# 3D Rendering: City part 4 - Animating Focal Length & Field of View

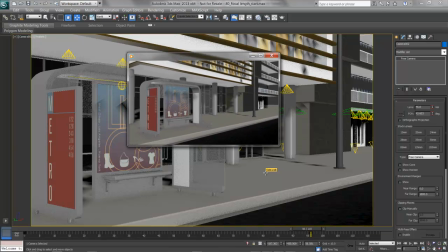The animation starts smoothly, zooms in, and slows down to a stop, giving the viewer a chance to see where we are.
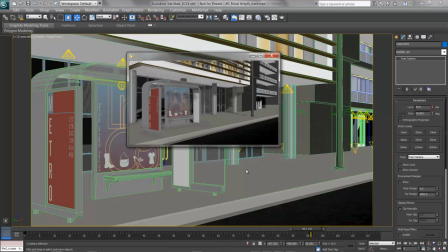It's a great way to set the stage, doing a slow push in to show off some detail that's really a signature element.
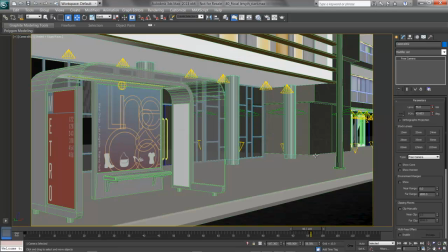It's important to preview out your work to make sure your animation is working at the right speed. Once it's played several times through, looping in an external player, it's cached to RAM, and you can be assured that you're seeing it correctly.
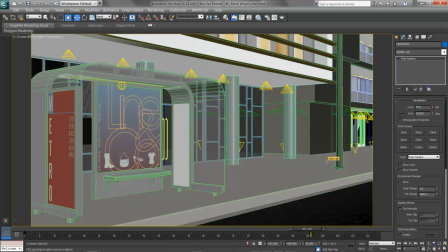If you need to change things around a little bit, you can go to the curve editor and see how those keys are behaving.
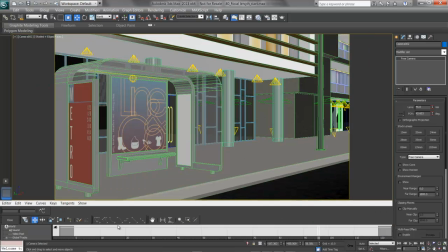I'll click on the mini curve editor button on the bottom left in the view, and there's a curve editor,
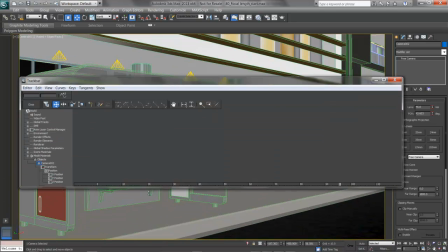with the motion of that camera expressed as a curve.
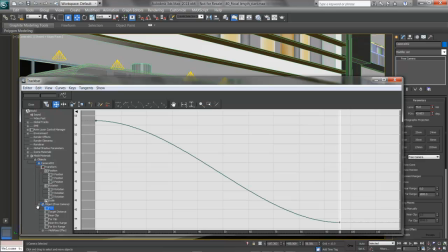In this case, since I have the camera selected, here's my object, free camera, which I'll open up, and the field of view is highlighted in blue, showing it's animated. This graph then represents the animation. There's the keyframe at 0, and down here is the keyframe at 96.
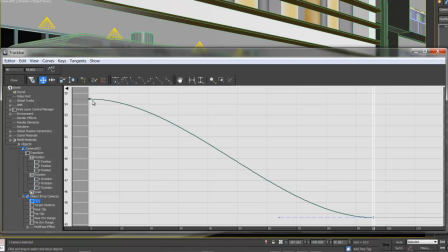It looks pretty good. It's nice and smooth at the top, eases in, smooths at the bottom. If you'd like to change it, you can pick your keys, for example, and change them to auto or spline, for example, which is really what's going on here.
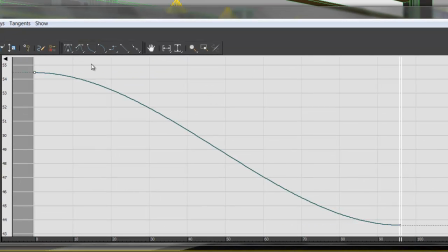You can also try things like slow, slowing down that motion. You can pick handles and set them individually. If you'd like, you can pick the handle and pull it out a little more, slowing down that motion in the beginning.
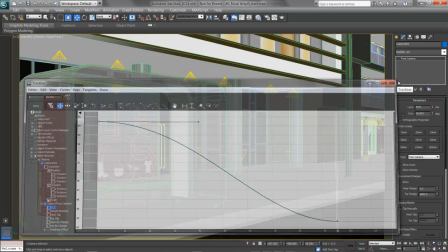It's up to you how you'd like to play with this, but the general rule is to take those camera moves and slow them down.
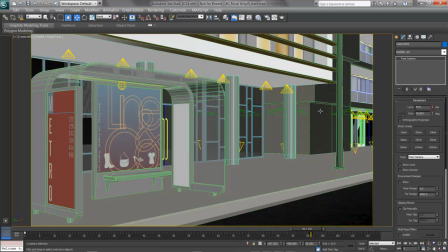There have been enough movies out there with whipping cameras, handheld cameras, and audiences barfing about halfway through. So, give it enough frames to take the audience where you want them to see, give them a chance to see it,
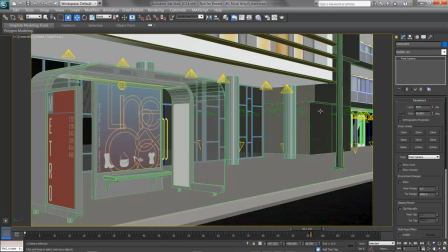and don't shake it. Let them see it. In the next video, we'll look at animating a crane running up the side of the building with another camera. And finally, we'll get into some rendering and even some post effects to really make this scene pop.